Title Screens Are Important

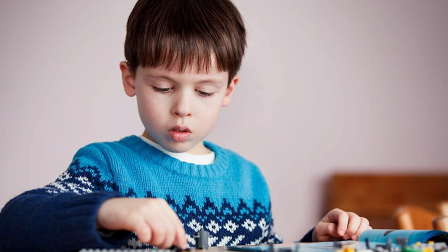[4:03]
It's like Nintendo is yelling, hey you're an idiot 5-year-old in the 90s and we're gonna fucking blow your mind with this Mario head,
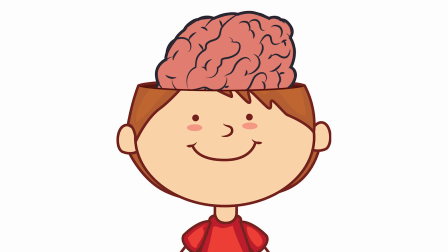[4:08]
and then also we're gonna completely shatter your tiny little idiot brain by adding a third dimension and forever changing the way you perceive digital traversal.
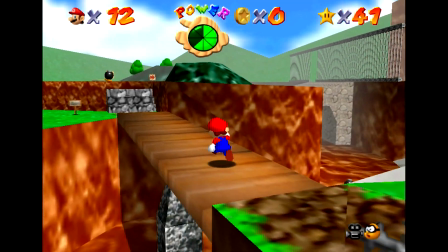[4:14]
And we're gonna make the entire thing fun. But anyway, here's a head, play around with it, you idiot.
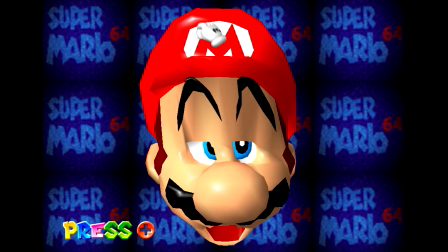[4:19]
And what I think is particularly genius is that the music we hear is a remix of the original Mario theme, giving reassurance to the player that this is the same old Mario you know and love.
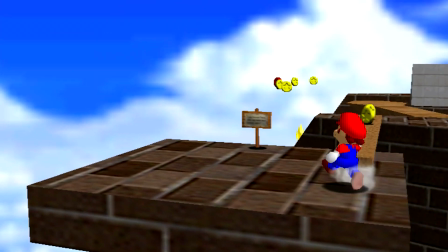[4:28]
Okay, I would really quickly just like to point out that I've gone a very long time without talking about The Legend of Zelda.
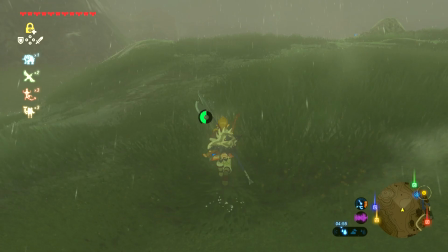[4:33]
So we will now be talking about The Legend of Zelda. Thank you. This is my favorite title screen of all time.
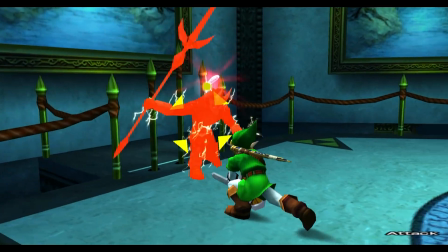[4:39]
It's just perfect. For a game that's so adventurous, so triumphant and action-packed, it's such a bold choice that the opening title is anything but.
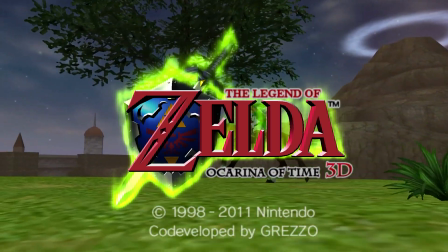[4:46]
We get the quiet gallops of Epona riding across the horizon as this beautiful set of piano chords play.
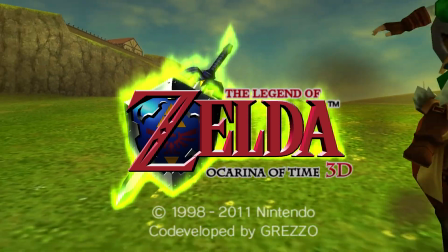[4:52]
Nothing exciting happens. It's just Link and Epona trotting about the place. But there's just something so magical about this quiet before the storm.
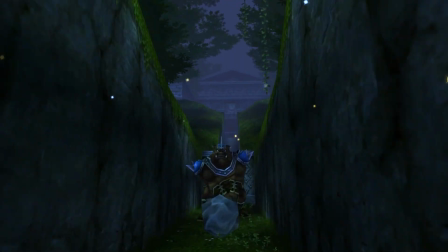[4:59]
Now, where's the pitch that you were talking about, Snug Boy? Well, I think at this point in the timeline, developers realized they didn't really need to pitch to you as much anymore, because you've already bought the game.
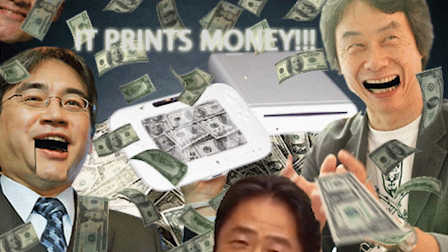[5:07]
They've got your money, you idiot.
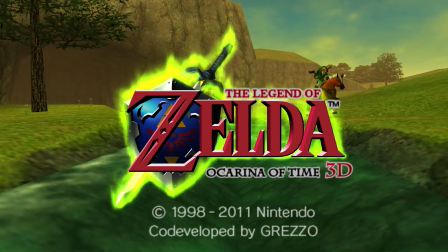[5:09]
Now it's about selling a certain mood or theme, and Ocarina of Time absolutely nails the feeling of what you're about to experience is going to be so special and magical.
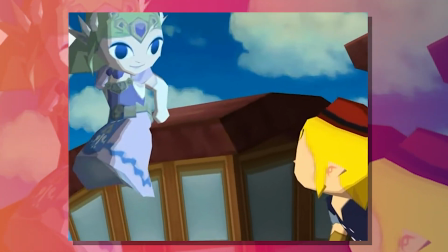[5:22]
In fact, all of Zelda's title screens have been fantastic. Zelda 1 kind of evokes the same feeling as Ocarina of Time.
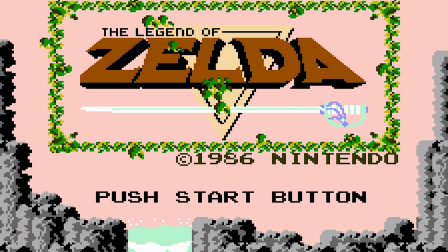[5:27]
It's just a waterfall, but the music strikes this feeling that you're taking the first steps of an epic journey. Zelda 2? Deja vu! Then, with A Link to the Past, we get this mind-boggling 3D effect. Wow, how did they do that? We see the Triforce coming together, which builds and builds before BAM!
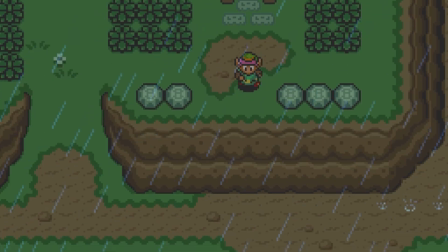[5:45]
Oh! This is going to be a good game, isn't it?
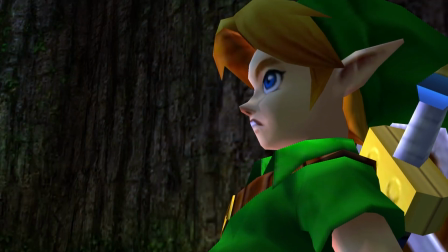[5:48]
Of course, I just mentioned Ocarina of Time, but what I think is great is that the other N64 Zelda, Majora's Mask, elaborates on this thematic showcase with its intro.
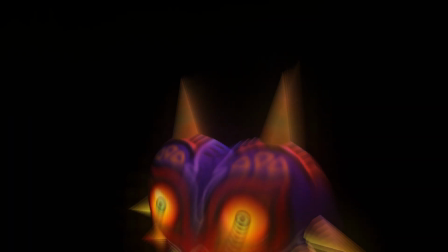[5:55]
We get this horribly wicked noise as Majora's Mask hurtles towards us before fading in on the happy mask salesman and this creepy laugh.
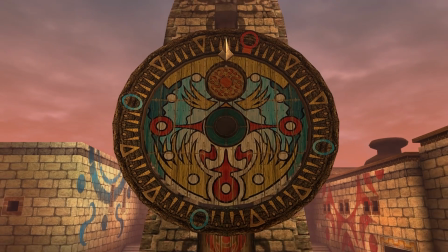[6:02]
Ugh. Then we see Clock Down. Its sleepy melody begins to wake, and we are shown the people of the town doing regular people stuff.
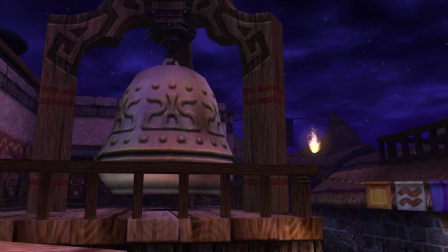[6:09]
That sounds boring, but it really drives home the core aspects of this game. Termina is full of just real people living real lives, which is rudely interrupted by...
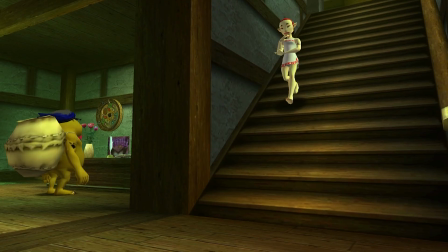[6:19]
In this intro, you're given a sense of the town you're in, plus the great big threat. Now you know what you need to save and what to save it from, and the general tone the game's going to take.
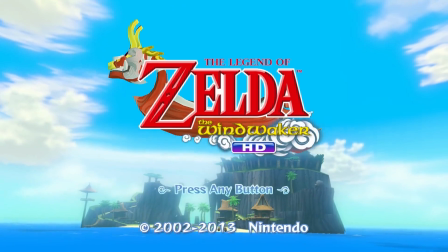[6:27]
It's just so well thought out and so brilliant. And then Wind Waker is just like, oh, I'm on an island, look, that's pretty cool, isn't it? To be fair, there is a nice shot of Link looking out, longing for adventure, but I don't know, I just don't think it fits the theme of the game, especially when we compare it to Big Brother,
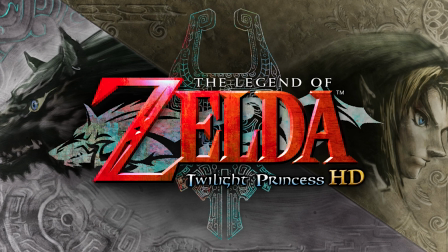[6:41]
My King, Twilight Princess, I love you!
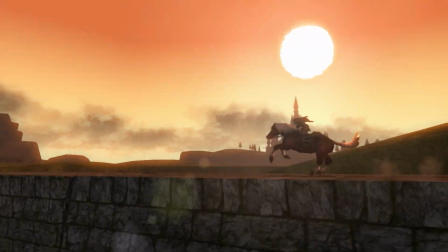[6:46]
Harking back to A Link to the Past, we get this musical movement that starts with a quiet choir that builds and builds as Link and Epona ride through this gorgeous landscape.
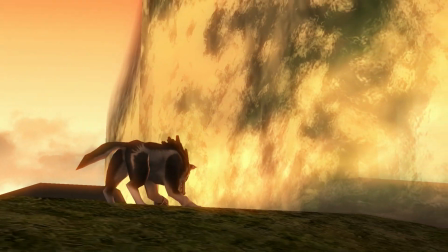[6:54]
As the music crescendos, Epona darts off screen, and when we catch up to them, Link is now a wolf and he howls at the great big barrier of Twilight, and what do we hear?
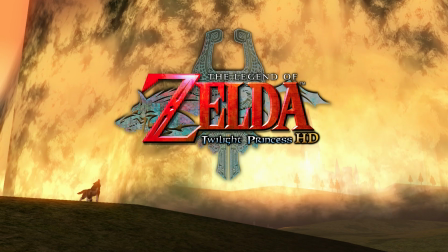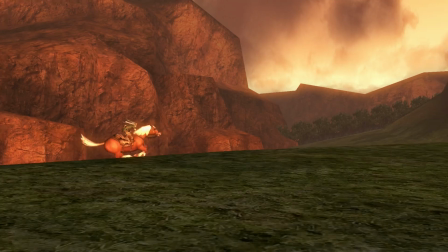[7:08]
It's Midna. It's mid game. Guys, the game's about Midna. Again, it's such a shame we go from that to Skyward Sword, which is just the sky.
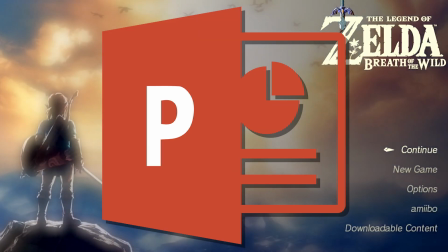[7:17]
Okay. But at least it's better than Breath of the Wild's fucking PowerPoint slideshow of Jesus Christ, really?
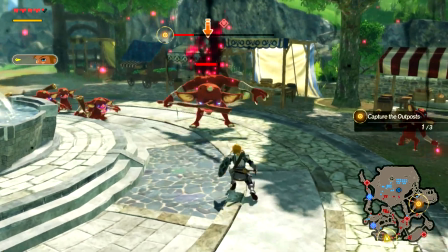[7:23]
Really? This is one of the things I loved about Age of Calamity.
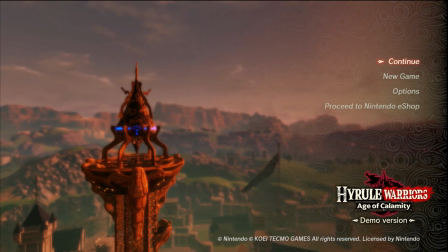[7:26]
The title screen has this really somber melody on a guitar as we overlook Ashika Tower and the world we're desperately trying to protect.
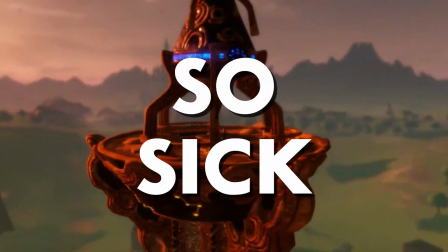[7:33]
And then when you press start, we zoom in and the music picks up and it's just so sick. Okay, maybe that's enough about Zelda, but I'll be back.
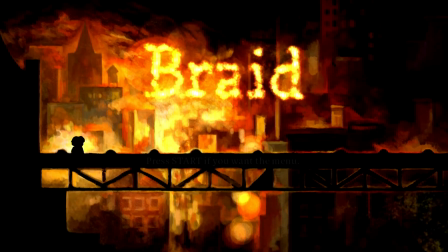[7:39]
At some point between the N64 and today, developers realized that they could make their title screens begin to tell the story of their world.
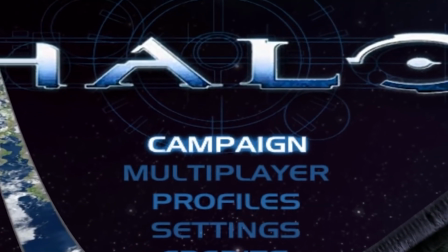[7:45]
Halo is one of the best. Of course, you have that super iconic theme, but you get these nice shots of the Halo itself.
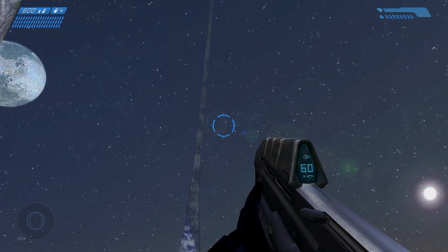[7:51]
It's still such a cool concept, a world on a ring that is actually a universe-destroying weapon.
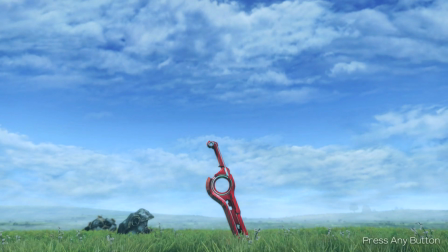[7:55]
Like, Bungie, calm down, leave some cool world-building sci-fi shit to the rest of us. One of my favorites in this gist is, of course, Xenoblade Chronicles, which I didn't mention in the last video.
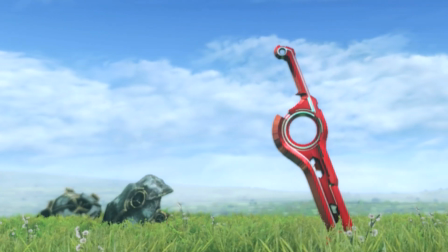[8:04]
It's really simple at first glance, just an empty field with a Monado sticking out, but it's the music that makes it worthwhile.